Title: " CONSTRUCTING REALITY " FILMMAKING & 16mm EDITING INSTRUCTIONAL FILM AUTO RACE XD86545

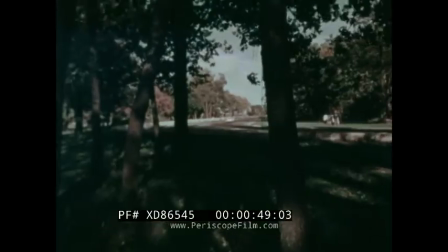I think we're going to want to cut this section a lot tighter. These long static shots slow down the action too much.
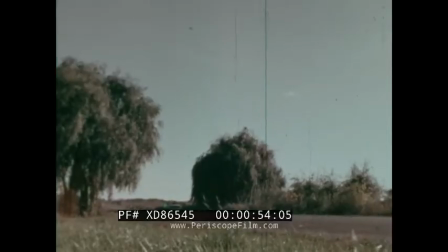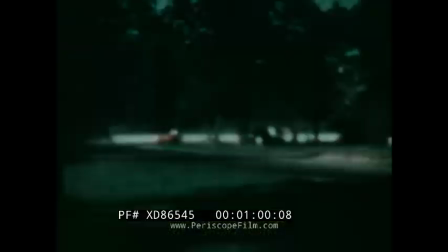Yeah, there, that's better, but we'll want to cut away sooner. All right, this is where I want to go to the close-up. Wind that back, will you?
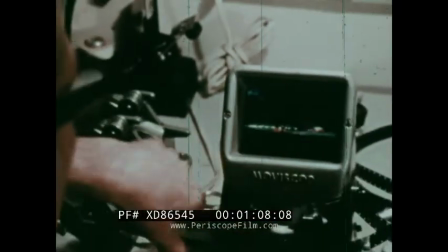I think if we hit the close-up just as the red car is approaching the camera, it'll increase the sense of speed.
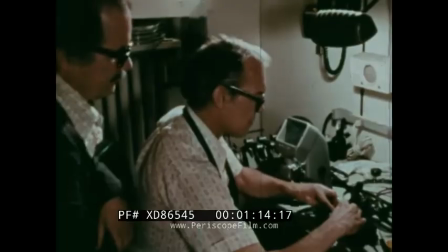Right, that's good. I think that'll help a lot. Yeah. We're making a film about a sports car race. We're also making a film about the filmmaking process itself.
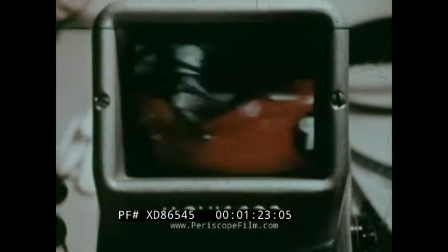We want to give you some sense of how a film is constructed, of the many choices that have to be made in the script, right about here. in the photography, yeah, good.
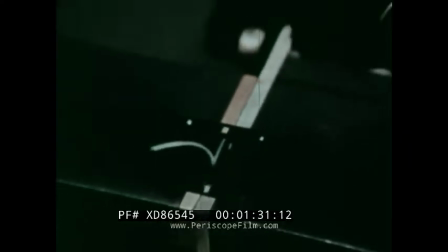Let's try it. And in the final editing. And we want to give you some idea of the controls which a filmmaker exercises in the process of constructing a film.
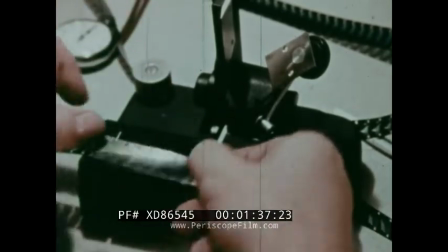What you see here is the final step in that process,
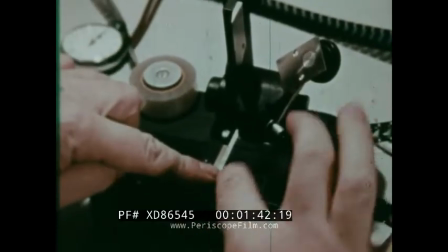as the editor actually cuts the pieces of raw film and splices them together to form a new experience.
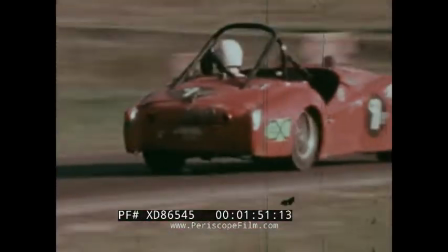Good, good. That's much better.
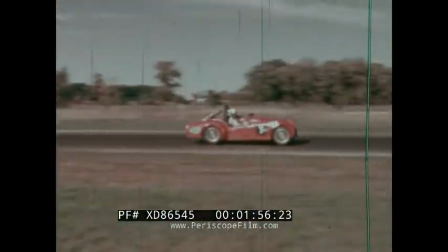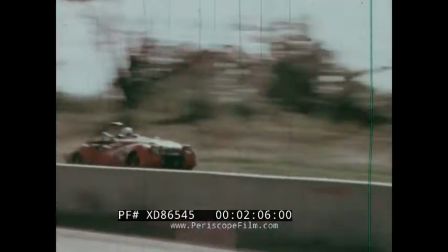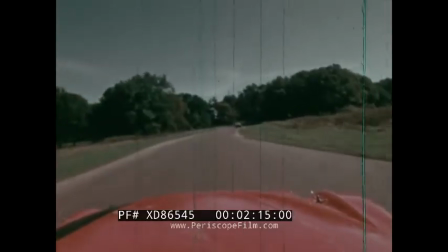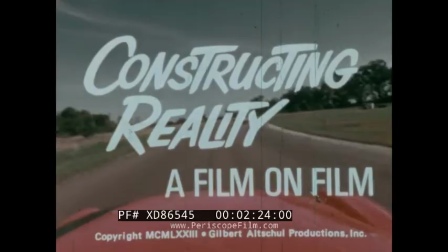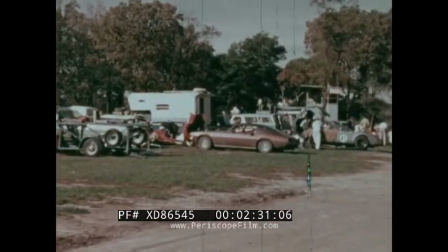Before anything else can happen, we have to decide very clearly what we want the film to express.
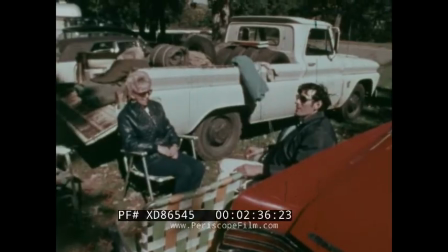We could, for example, decide to make a story film about a rivalry between two of the drivers.
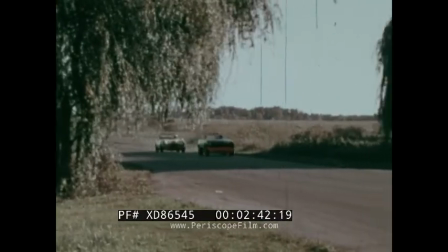Or we might want to make a lyrical film, a kind of symbolic statement about men and machines.
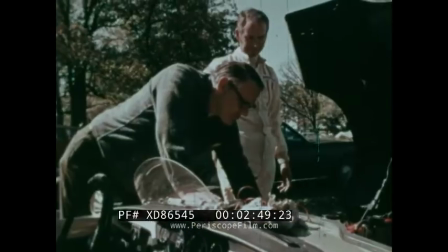The project we chose was to make a short film which captured the excitement and tension of a whole day's activity at the races.
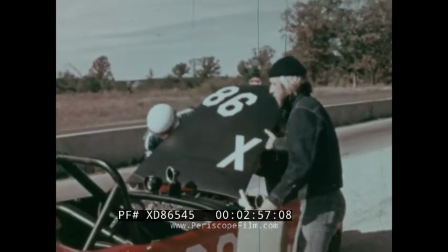But how? If you go to the race yourself, you experience it as a series of miscellaneous details.
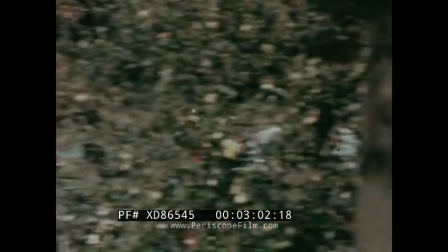Your attention wanders from one thing to the next, whatever catches your eye.
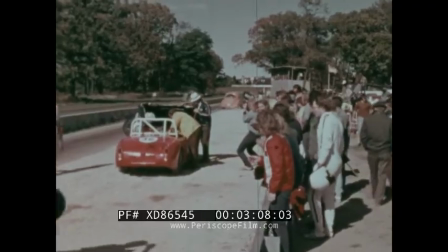Our job is first to select and organize those details on paper in the form of a script,
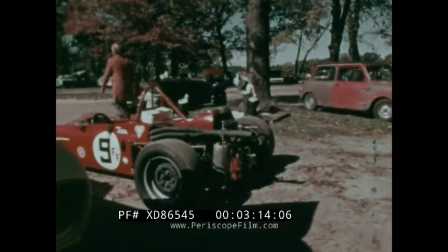then to capture the images we need on film during the photography, and finally, in the editing process,
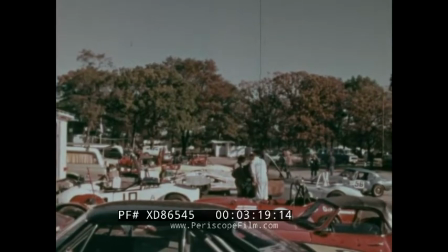to arrange those images so that they form a coherent and exciting film.
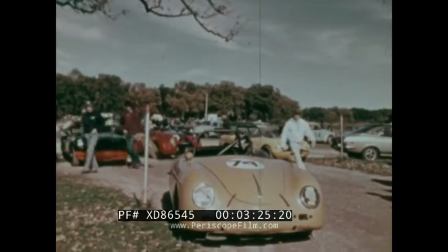One activity we want to show in the film is the drivers suiting up before the race.
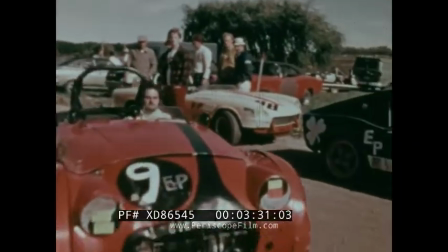This is part of the final build-up to the race itself, and it's interesting because of the interplay of feelings.
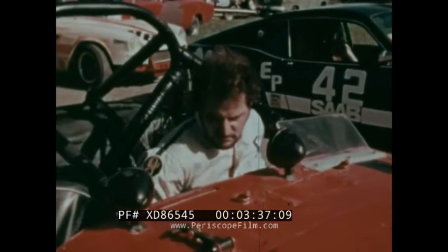The crew members and spectators are eagerly anticipating the race. The drivers are nervously preparing themselves.
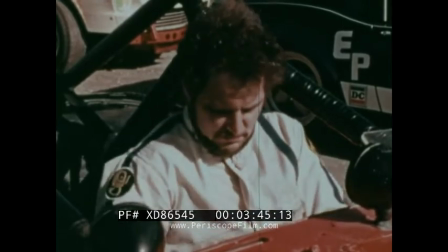One way we could show the suiting up would be to simply point a camera at a particular driver and photograph the entire action for as long as it takes.
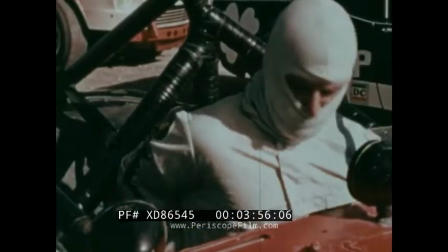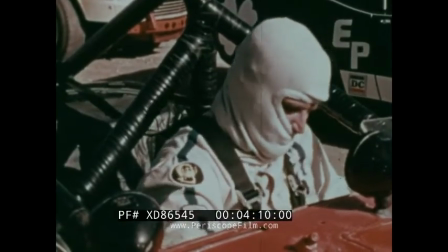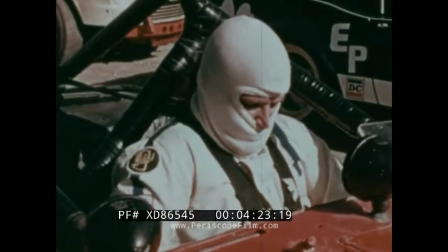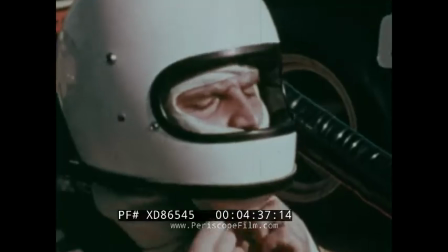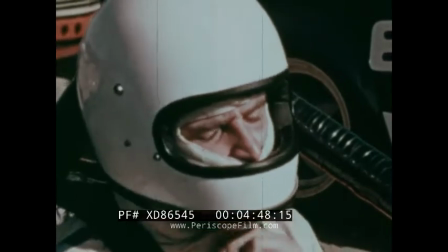It takes only a few minutes for a driver to suit up. But a few minutes on the screen seems a lot longer than a few minutes in live experience.
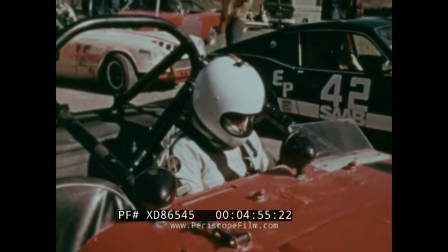The filmmaker is not necessarily required to construct his film in real time.
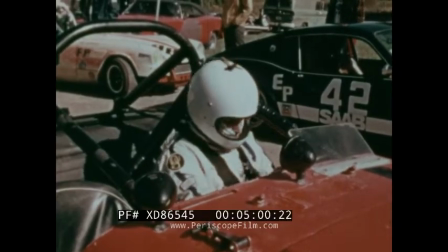We can show this same activity just as effectively in less than half the time.
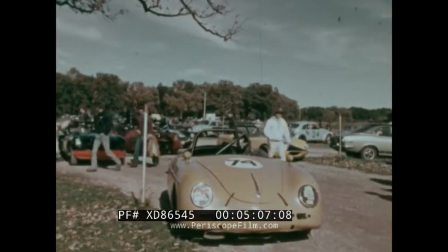We establish the general surroundings and locate our particular driver the same way we did in the previous sequence.
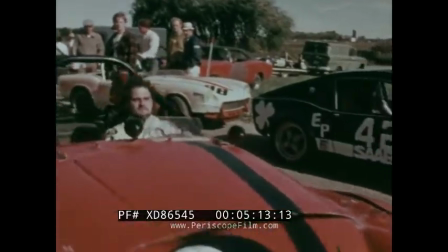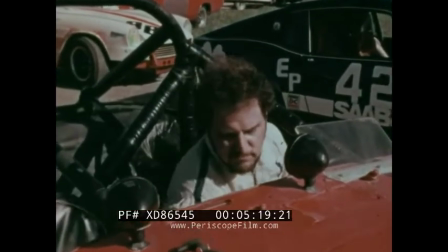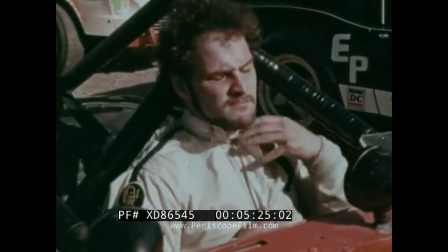But after he has begun suiting up, we cut away to some spectators,
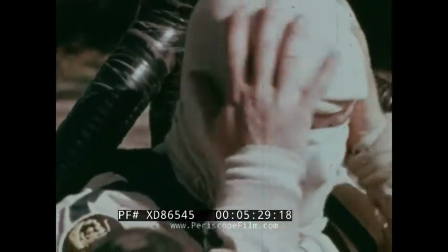and then back to our driver, further along in his preparations than real time would have allowed.
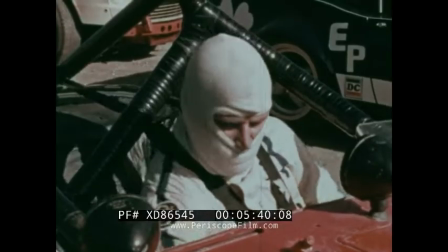Cutting in close-ups of some of the details and using different camera angles helps make the sequence more interesting.
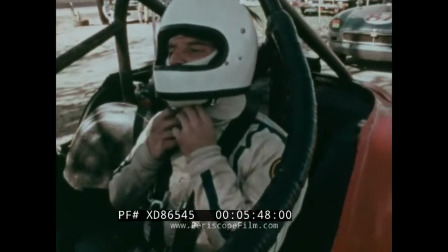But we don't have to stick with any one driver. If we want, we can construct a montage using many drivers.
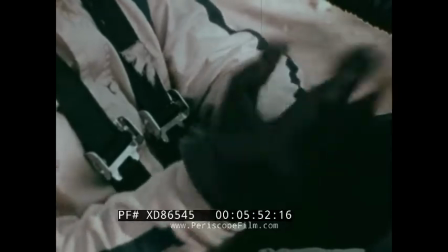And we can use music and sound effects to help create the mood we want.
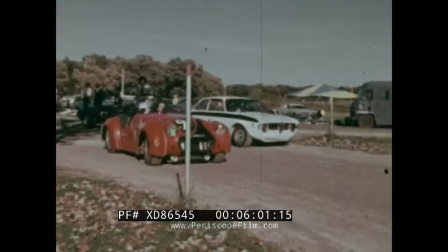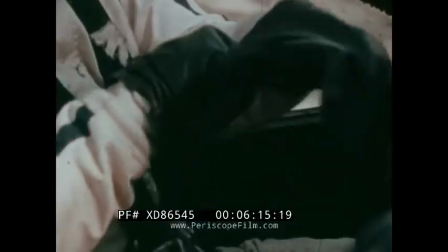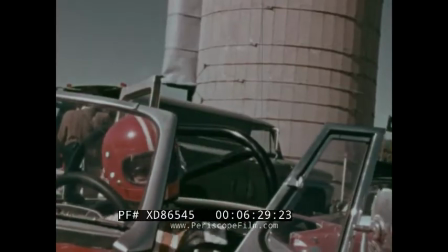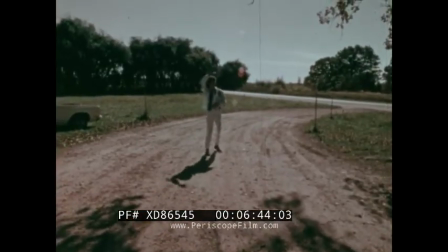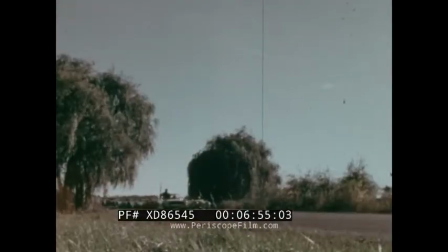When it's time for the race, the cars move onto the track and line up. They take one lap around the track, in line, behind the pace car.
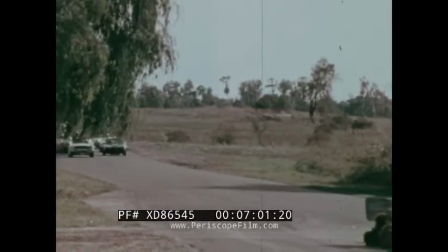Then they move slowly down the straightaway in low gear, engines roaring, watching for the green flag.
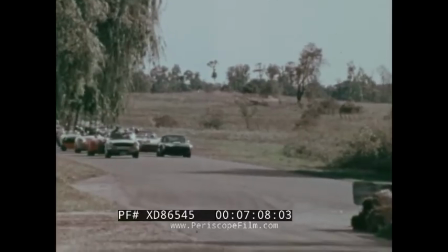Again, one way we could show this event on film is to simply point a camera at it and shoot.
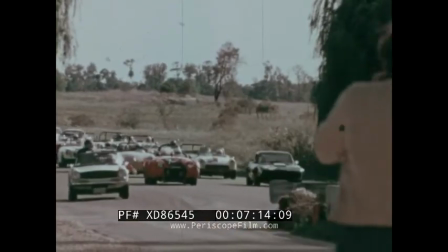In this case, we've placed our camera in the pit area so that you see the start from the point of view of an average spectator.
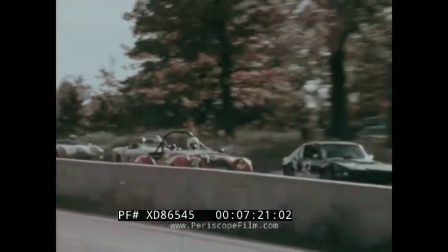Some parts of this shot are interesting, but it doesn't convey the excitement of the whole event very well.
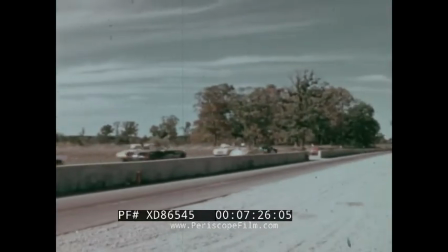You can barely see the green flag. There it is on the right-hand side of your screen.
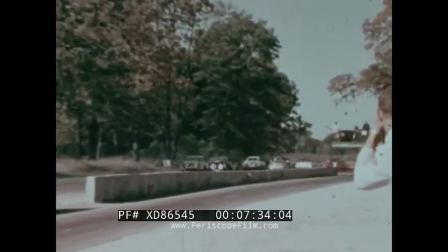And if you didn't have the sound effects to cue you, it would be hard to tell just when the cars started accelerating.
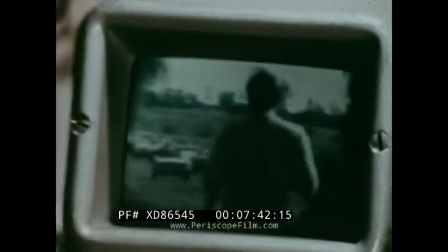But the filmmaker is not locked into any one point of view. Our script called for scenes showing the start of the race from a number of different camera positions.
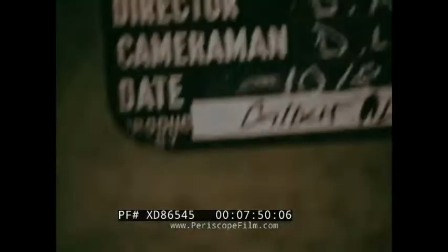This is what some of the other film looked like, uncut, before we began to construct our film version of the start.
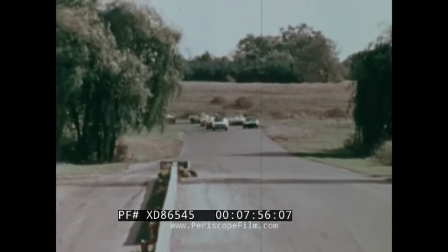This is the start of the same race, photographed from a position on the starter's ramp.
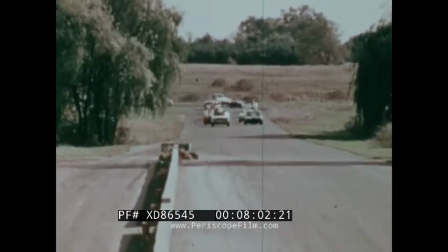There's some jerkiness in this shot, which calls attention to the camera, so we're going to have to work around it when we construct our final version of the start.
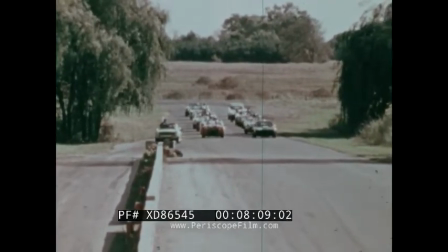This scene was photographed through a telephoto lens,
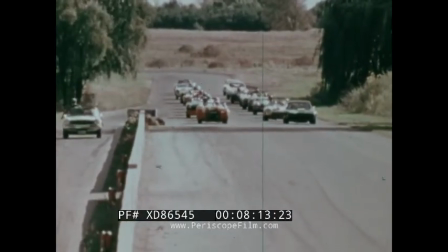which makes the cars seem very closely bunched together and makes a nice effect when seen together with the sound of many car engines roaring.
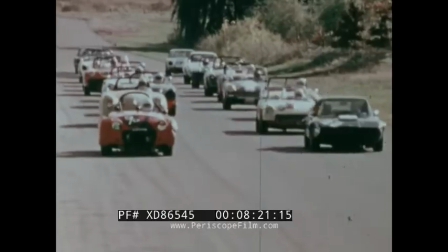But we needed other views of the start. The script called for a wide-angle shot, showing the cars accelerating toward the camera,
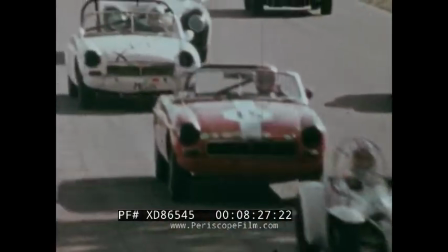and a close-up from the side, emphasizing the speed of the cars as they streak by the spectators.
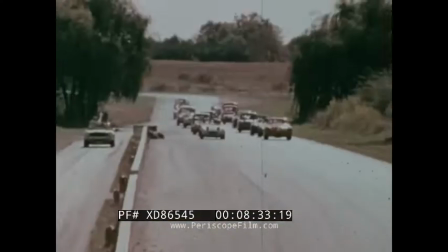Since using more than 2 cameras at one time was not possible within the limits of our budget,
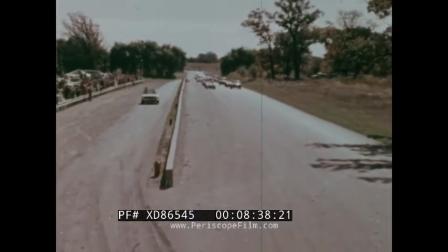we photographed the starts of several other races with cars that looked similar from a distance.
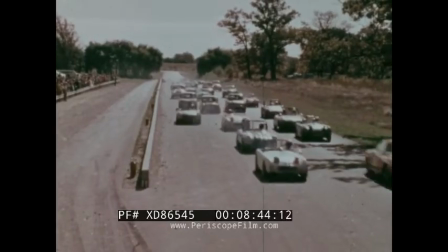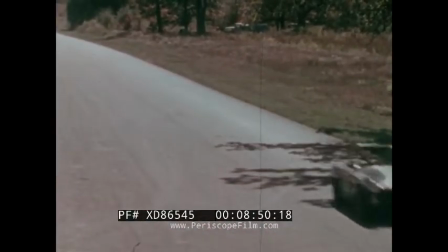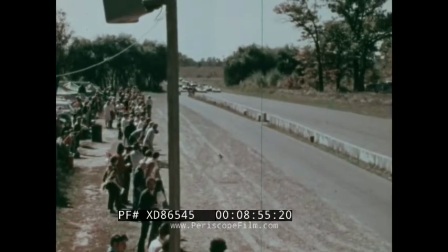Here's the start of still another race from a position in the official gallery.